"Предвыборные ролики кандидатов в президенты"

И сегодня впервые мы можем представить вам наиболее полный обзор той рекламной продукции, которую произвели на свет штабы кандидатов. Самые интересные ролики. Вокруг некоторых на этой неделе было особенно много разговоров.
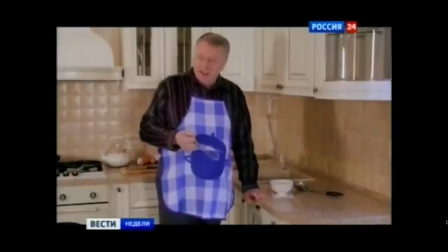0:13 Репортаж Александра Христенко. Таким Жириновского избиратель еще не видел, уверяют авторы его предвыборных роликов.
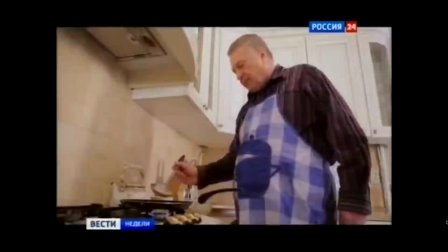0:21 На это и ставка.
Когда нам говорили, кухарка может управлять государством, мы понимаем, что это будет не та пища.
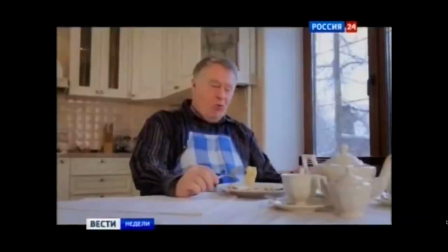0:28 Не только на трибуне, на митинге, но и в фартуке за приготовлением блинов или в уютной домашней обстановке с преданной собакой,
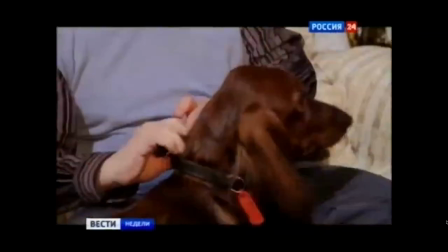0:35 у которой, по мысли опытнейшего политика, можно поучиться верности.
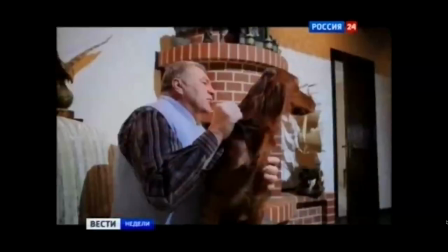0:39 Человек может брать пример, как нужно сохранять дружбу и верность.
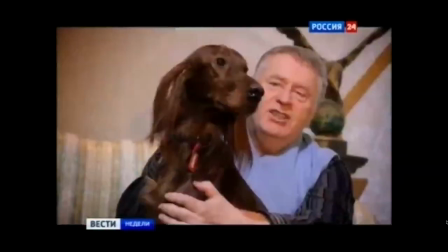0:45 Показ животных, как и детей, в рекламе считается беспроигрышным ходом.
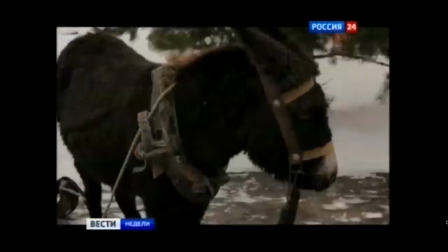0:49 Кроме собаки, в предвыборном видео Жириновского задействован и прославившийся теперь уже на всю страну ослик.
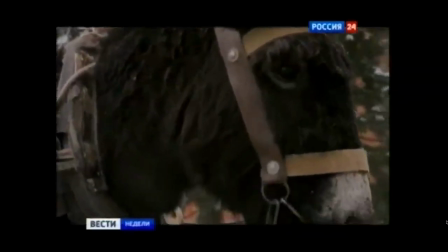0:55 Именно это животное, а не удалая тройка с бубенцами, символ современной России, сокрушается кандидат.
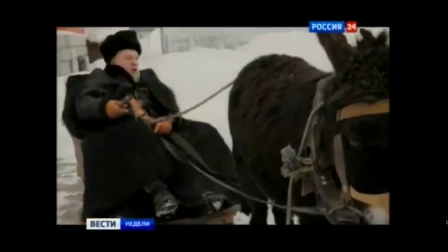1:01 Еле двигается, идти не может, на месте стоит вся страна!
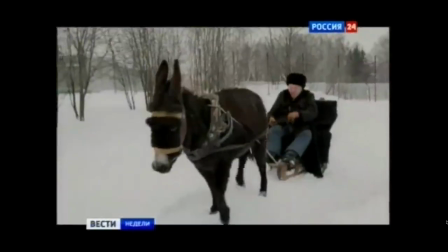1:06 Шел! Опа! Шел!
Защитники животных встали на дыбы. Вот этот ослик, который был ролик, он живет при пивальче. Самые лучшие в мире условия. На даче у меня, отдельно у него стойло, кормят его до отвала и ничего не делают.
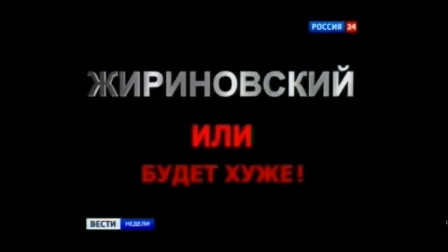1:26 Жириновский. Или будет хуже. Выбирай.
У меня все ролики хорошие. Это говорю не я, говорит молодежь. Геннадий Андреевич хороший ролик, беззвучный. Он едет, он выходит, такой мудрый, просто, все, сделано. Этот ролик хороший. Миронов замучил эту Маркову, актрису. Видно, как советуют политтехнологи Прохорову. Как Барак Бабама в Макдональдсе покушал, прибежал Пышечку покушал. То есть все копируют. Ничего своего нет.
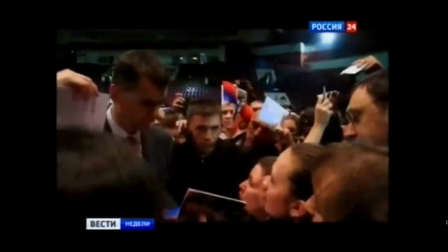1:59 Я хочу жить в России высоких скоростей, быстрых и качественных дорог, эффективных решений в бизнесе и в политике.
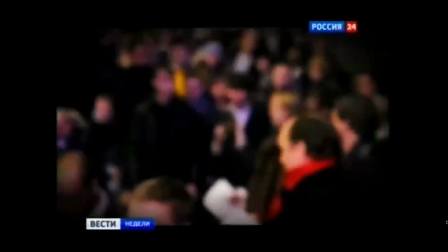2:07 В штабе Прохорова не скрывают. Жанр, когда кандидат, например, выступает в окружении людей, заимствован из американской агитационной практики.
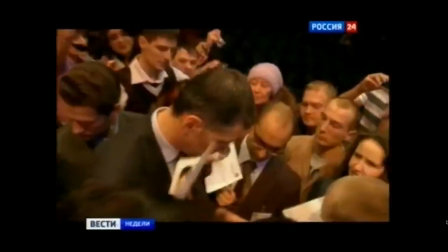2:15 Но контекст, тем не менее, свой, отечественный.
Главное, чтобы нам не мешали.
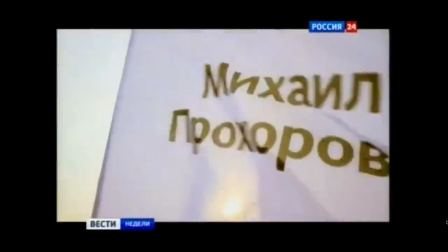2:20 Не мешали сонные чиновники, не мешали думские старцы.
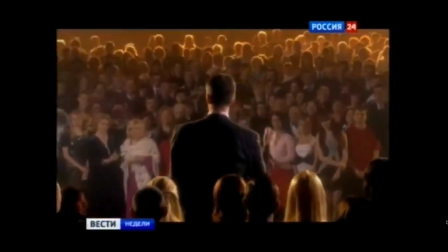2:25 Они уже 20 лет обещают нам то, что мы умеем и без них.
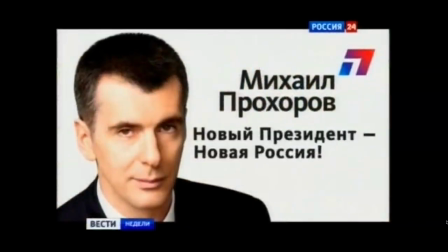2:30 Михаил Прохоров. Новый президент. Новая Россия.
Основная идея в том, что Прохоров новый. Новизна. Новый президент, новая Россия. Соответственно, слоган взят оттуда же. У нас было огромное количество слоганов. Я сразу скажу, они все тестировались на фокус-группах.
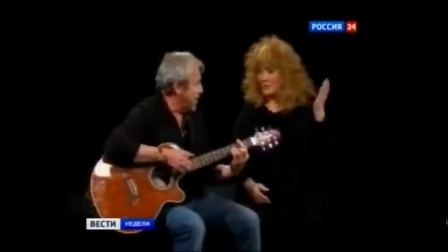2:47 Если ты родился самым высоким, ты просто видишь дальше всех.
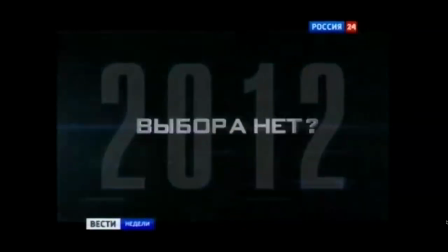2:54 Впрочем, новый стиль и в видео другого кандидата.
Выбора нет. Выбор есть всегда.
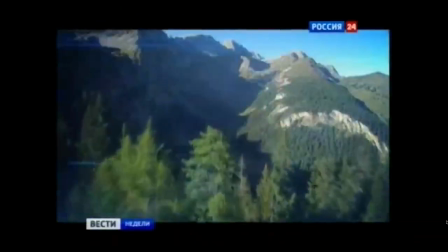3:04 Ролик, агитирующий за Геннадия Зюганова. Масштабные панорамы, быстрый клиповый монтаж, динамика.
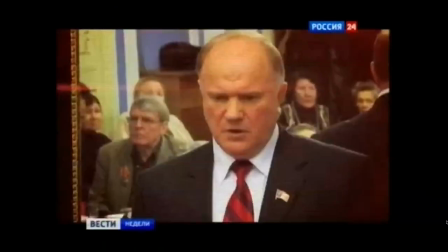3:09 Требования времени объясняют в студии КПРФ ТВ. Зюганов никуда не спешит. Зюганов идет размеренно, уверенно, четко, согласно своей программе, которую мы, собственно, отразили в роликах.
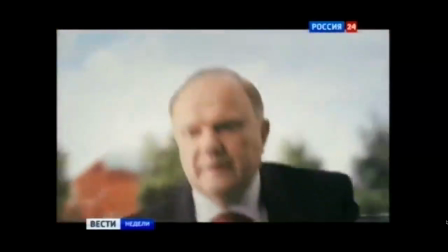3:23 Идет целенаправленно к победе на президентских выборах. В эти 30 секунд мы постарались вложить все, и динамику, и мощь страны.
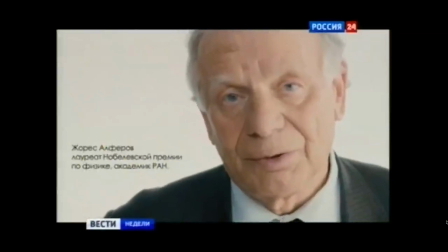3:32 Пока свободою горим, пока сердца для чести живы.
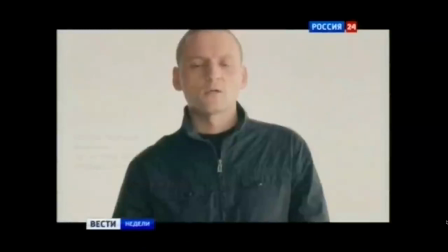3:38 Это второе, как говорят авторы, философское направление телеагитации Зюганова. Мол, 200 лет прошло, а проблемы все те же.
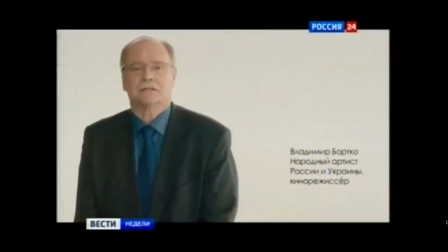3:45 Речитатив в исполнении известных деятелей, среди которых народный артист Юрий Назаров.
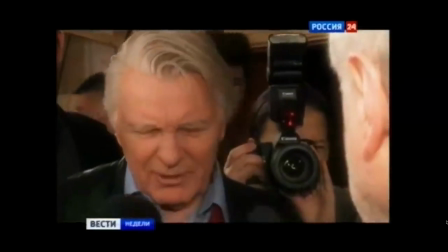3:49 Что внимательного зрителя повергло в смятение, ведь вот он, тот же актер Назаров, но уже в ролике другого кандидата.
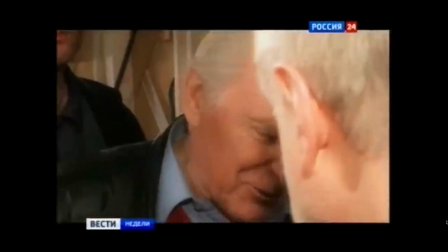3:55 Душу и Родину не продают, на том стоит. Тогда по рукам. Вот так, спасибо. Всё будет хорошо. Голосуй за Миронова.
Мне звонят, с Кубани мне звонят, с Доном мне зашумятся, это ещё откуда.